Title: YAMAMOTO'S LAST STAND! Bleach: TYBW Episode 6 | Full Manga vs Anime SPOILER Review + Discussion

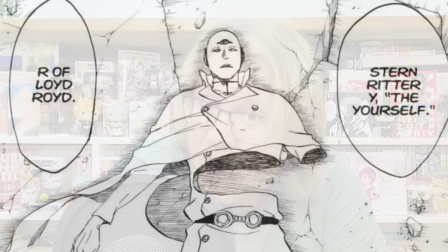Juhabach refers to him as Sturmritter Y the yourself are of Roydloid which is actually how I think it was translated in the past as well when
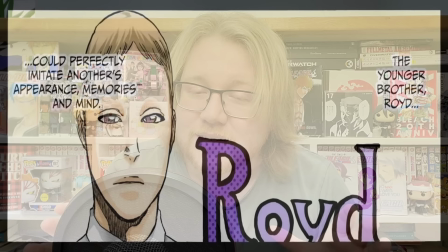this twist was first revealed that might sound ridiculous but what i think it means
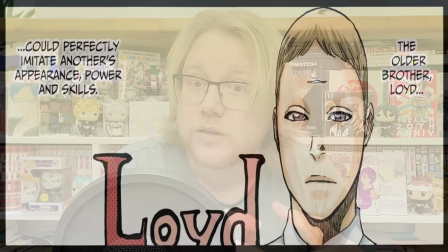is that roid lloyd is actually just a composite of the brothers roid
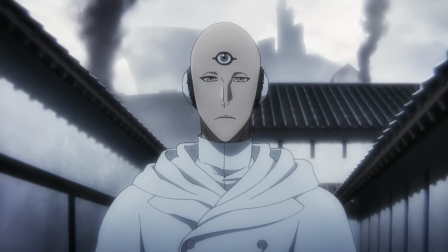and lloyd it's not a it's not a singular name it's just their two names put together it implies of course that they are one and the same there's that's the whole point they're supposed to be able to mimic people they look identical as well so it kind of makes sense to me that
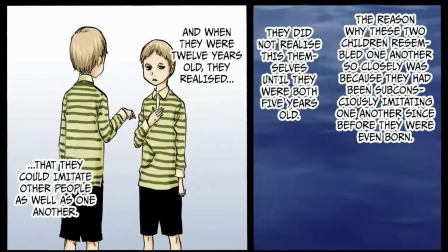the name roid lloyd is just their two names put together as opposed to just being a first and a surname. What really adds to the confusion about this is that while Royd is introduced in such a way his older brother Lloyd is not and never is.
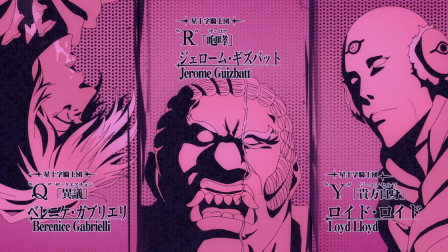He is only ever introduced as Sternritter Y the yourself Lloyd Lloyd. If he had been introduced in that moment where he is killed by Zeraki as Sternritter
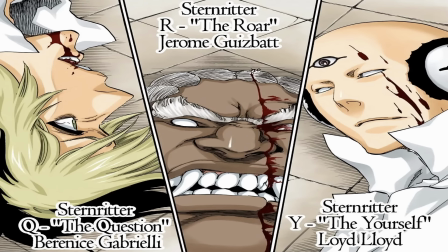Y the L of Royd Lloyd you might then be thinking well what does that mean?
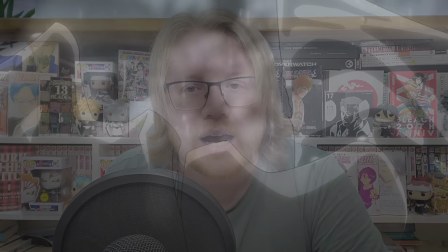Who is the R? Who is Royd? And that would immediately foreshadow that he has maybe another half or a brother or something like that. And I think it would just make sense with the naming conventions that Royd is later given.
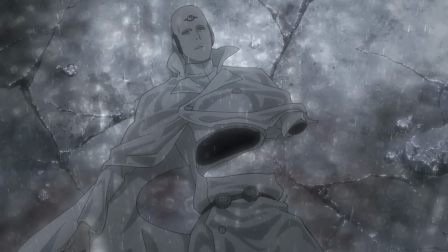But for some reason, Kuba only gave it to Royd as opposed to Lloyd as well.
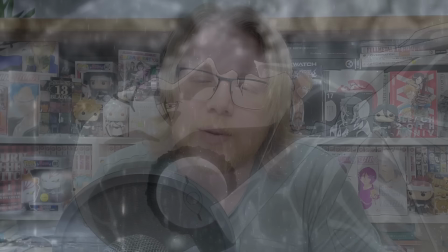I don't know how many more times I can say these characters' names before going crazy, but it makes sense somewhere in my mind anyway.
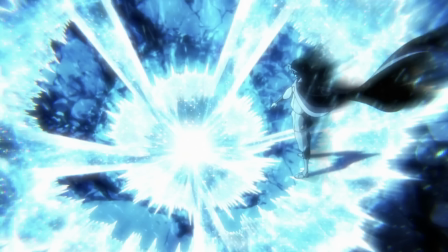Of course, Royd wells up in the exact same way he does in the original chapter before Yuhabak finishes him off for good.
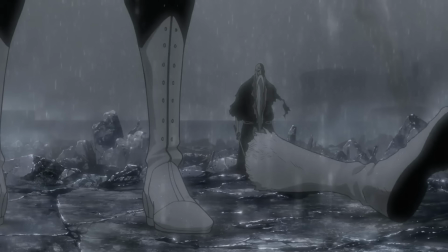Though rather than just having his legs left behind beside the crater one of them lands next to Yuhabak in a nice grim detail.
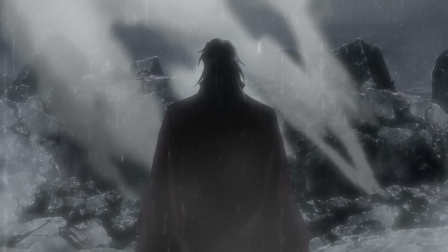Now when Yamamoto asks Yuhabak where he has been all this time he says that
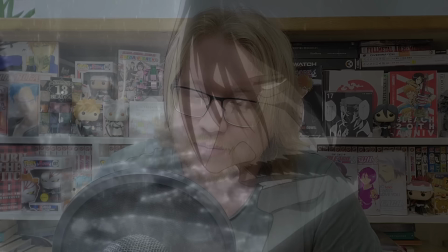he has been down in the central prison beneath the first division speaking with Aizen.
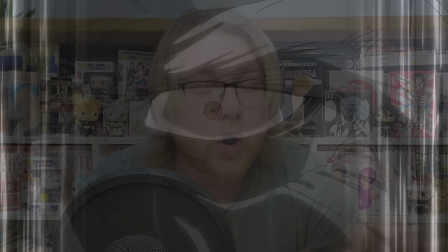Of course this was a majorly exciting moment back in the day but in the original chapter we never saw any of this discussion
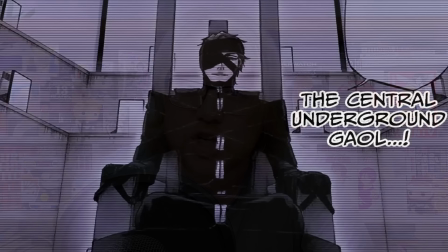all we got was a reused panel of Aizen strapped to his chair during his sentencing from chapter 423.
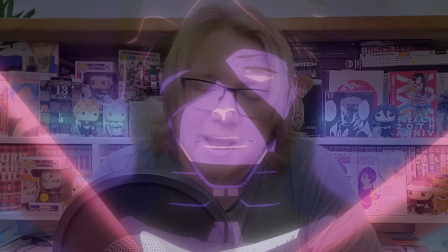In the anime however we do get the entirety of their meeting which is undeniably really exciting and I was very happy to see it. A part of me can't help but wonder if seeing Aizen here like this does maybe diminish his big return
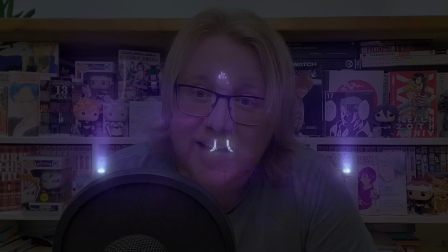in chapter 617 just a little bit especially seeing as it's basically the exact same scene.
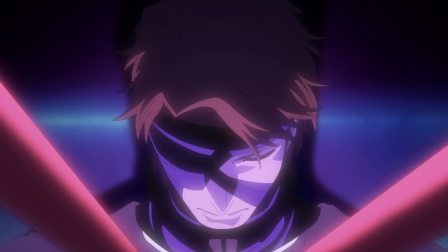Just swap out Yuhabak for Kyuraku. But I have to say what they have done here is really fantastic. Firstly, the lighting is glorious. It looks so beautiful with the pops of neon purple and pink and red.
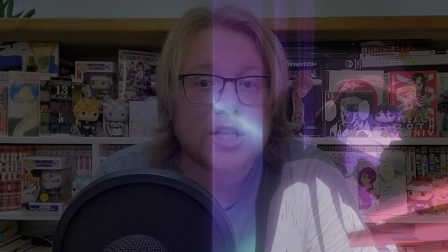It looks absolutely wonderful. Not at all how I imagined it, especially considering I think it's supposed to be pitch black in the original chapter, as Kyuraku even says those of us who are innocent cannot venture further into the darkness so the fact that there are lights around Aizen is interesting I do wonder if it's just done
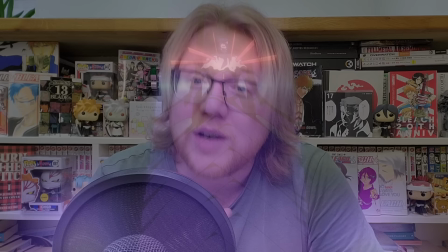for the fact that we have to see Aizen so I guess that's maybe why they did it but it does look absolutely brilliant and I do love
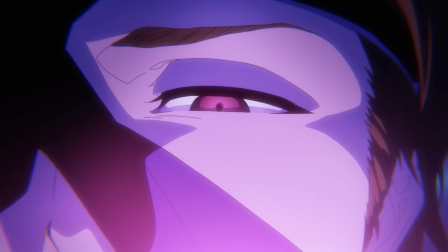hearing Aizen saying that Juhabark is inviting him the Quincy King is inviting him to join the Vandenreich.
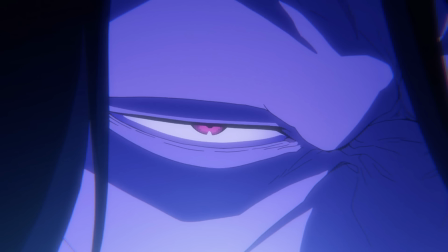Juhabark of course says that they both have the same goal, they walk the same path, they want to destroy the soul society and I love this for two reasons.
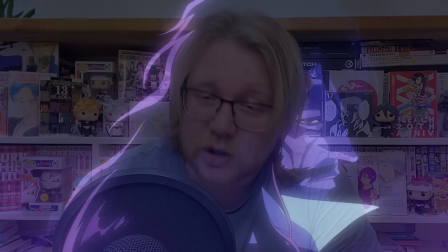Firstly because it gives us already a defined clear motive for Yuha Bark,
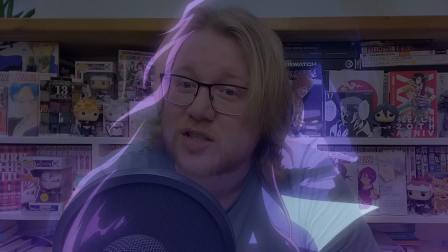something that was really missing a lot of the time in the original version of the story and secondly because it shows on a slightly deeper level that Yuha Bark just doesn't really understand Aizen at all. But Aizen mentions that he can't stand to see the Quincy King following in a Shinigami's footsteps basically trying to achieve the same goal that Aizen did and unamused Yuhabak turns to leave realizing that this is a lost cause as Aizen has refused him but I like that Aizen tries to drag out the
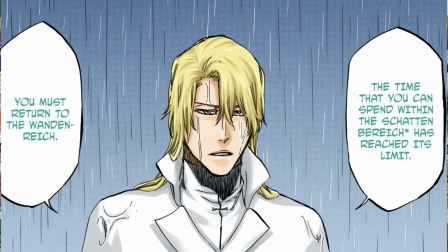conversation a little bit again this idea of him messing around a bit with Yuhabak's perception of time based on what we know from presumably next week's episode but also the very final battle Aizen is placing Yuhabak under Kyoka
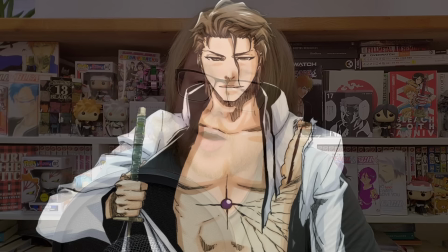Suigetsu's spell at this point which is how the Almighty doesn't work on him in that very last fight. It's also a nice little detail that Yuhabak knows about, the Hogyoku knows about its powers,
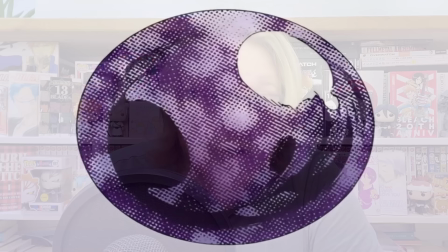but still phrases what he says in a way that implies he could actually kill Aizen if he had the time.
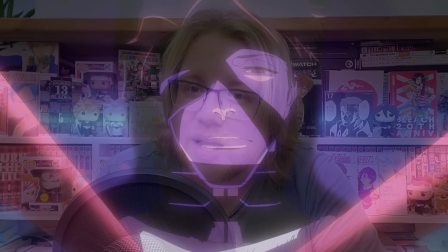One tiny detail here that I do think is a bit strange is that in this scene the seals
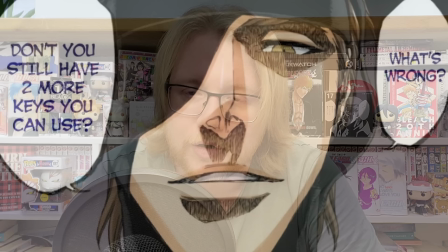on Aizen's face have been lifted in exactly the same way that they are when he talks to Kyuraku.
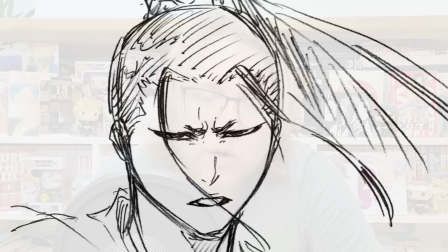Now this could be a reference to Spirits Are Forever With You because Azashiro supposedly lifts some of
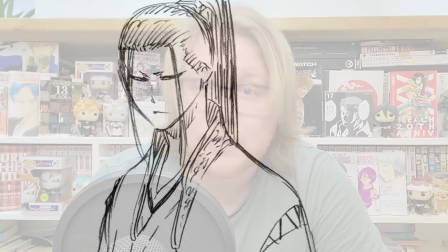Aizen's seals at some point around this time which would explain maybe why some of his face is showing when Yuhabak goes to visit him.
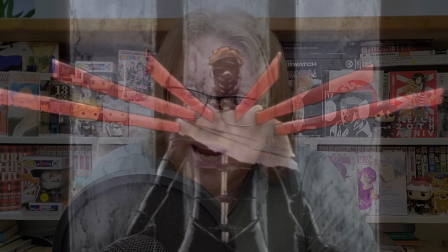However when it comes to chapter 617 Return of the God which
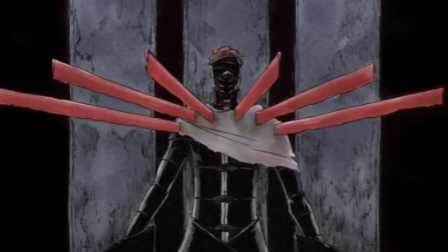is when Aizen is first properly reintroduced into the canon story we see a color page spread where his face is entirely sealed up but because we get this extended scene
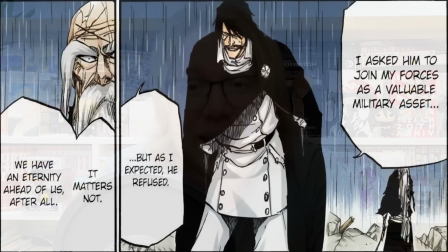with aizen understandably yuhabak talking to yamamoto about his discussion with aizen
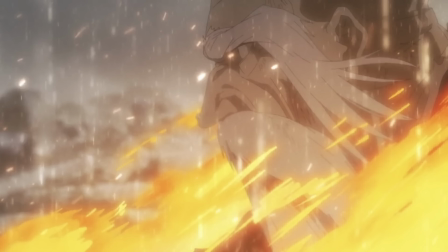is cut from the anime as yamamoto prepares to challenge the real yuhabak he activates his bankai once again but yuhabak
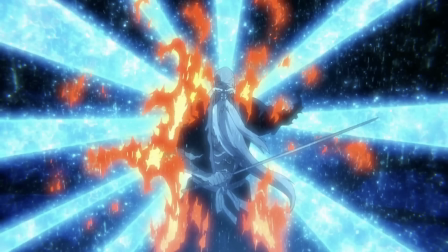steals it this time a great scene they are kind of speeding up that activation ritual sometimes but I think it works really well.
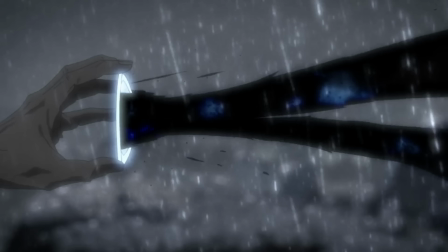I love seeing the flames being dragged into the medallion turning into black shadows as they are drained into this thing.
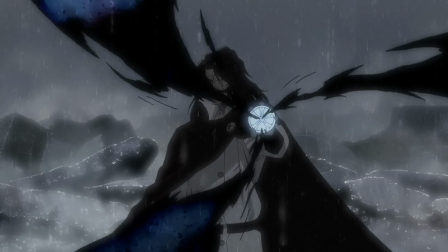It's a really cool visual. This is much the same as the original chapter but I do love the moment where Yuhabak calls him spitefully Genryusai
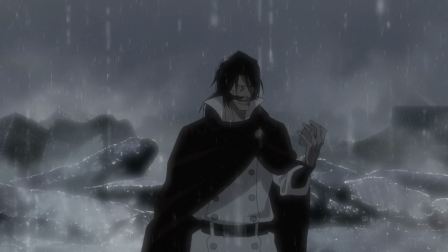Yamamoto as a clear reference to Chojuro after mentioning maybe I should resurrect some of your deceased subordinates. Again it's that bitter hatred these two characters have for each other which I love so much especially since up until now Royd was only calling him Yamamoto Shigakuni. There's a lovely little shot where it seems like you see Yamamoto's fingers wrapped around the hilt of his blade.
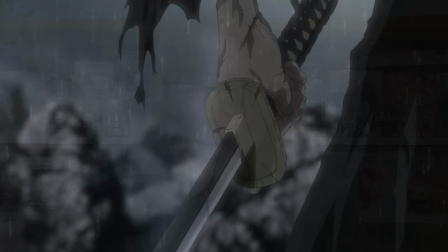It looks as though they loosen momentarily like he's about to drop his sword as his resolve falters but then he grips it again as he's ready to fight. Yamamoto rushes down Yuhabak but in the rain Yuhabak uses his blade to summon this enormous Quincy
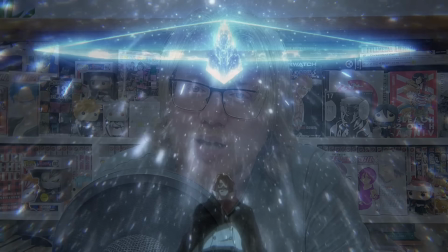bow which fires down a huge arrow which in actuality turns out to be Yuhabak's massive reishi broadsword.
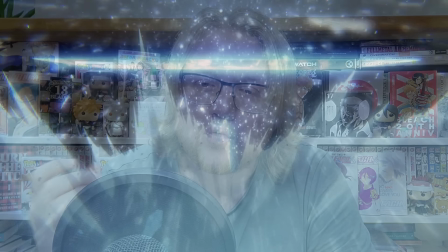Again fantastic visuals, fantastic imagery.
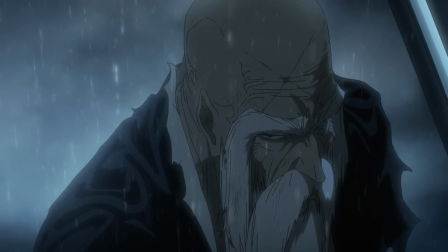I love how the rain is just pounding the earth pelting down from above in this absolute
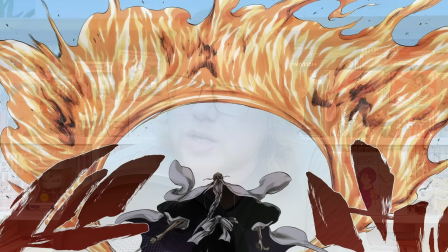fury that really gets across that the Soul Society is about to experience its utmost despair. Yamamoto should still have access to his Shikai,
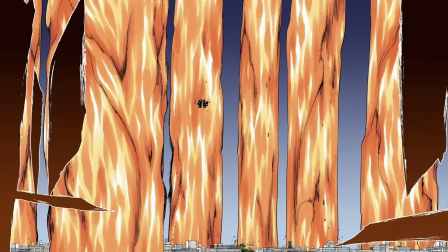so I do wonder in this moment what would happen if he did something like Enetsu Jigoku to just completely swamp the Soul Society in flames. Whether there was any chance for him to get out of it or not, I don't know. But I love that as we get Yamamoto's tired and defeated face
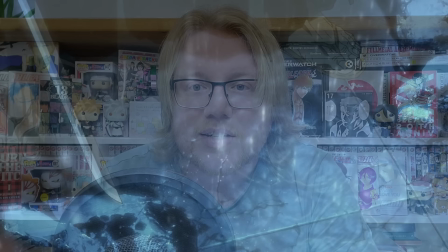his resigned face that close-up of his eye his sword slowly where
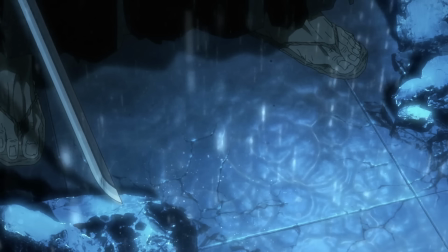he once gripped it with a tight resolve ready to keep fighting it slowly just
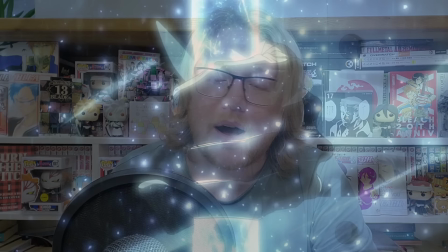drops and clinks on the ground below he is letting it hang by his side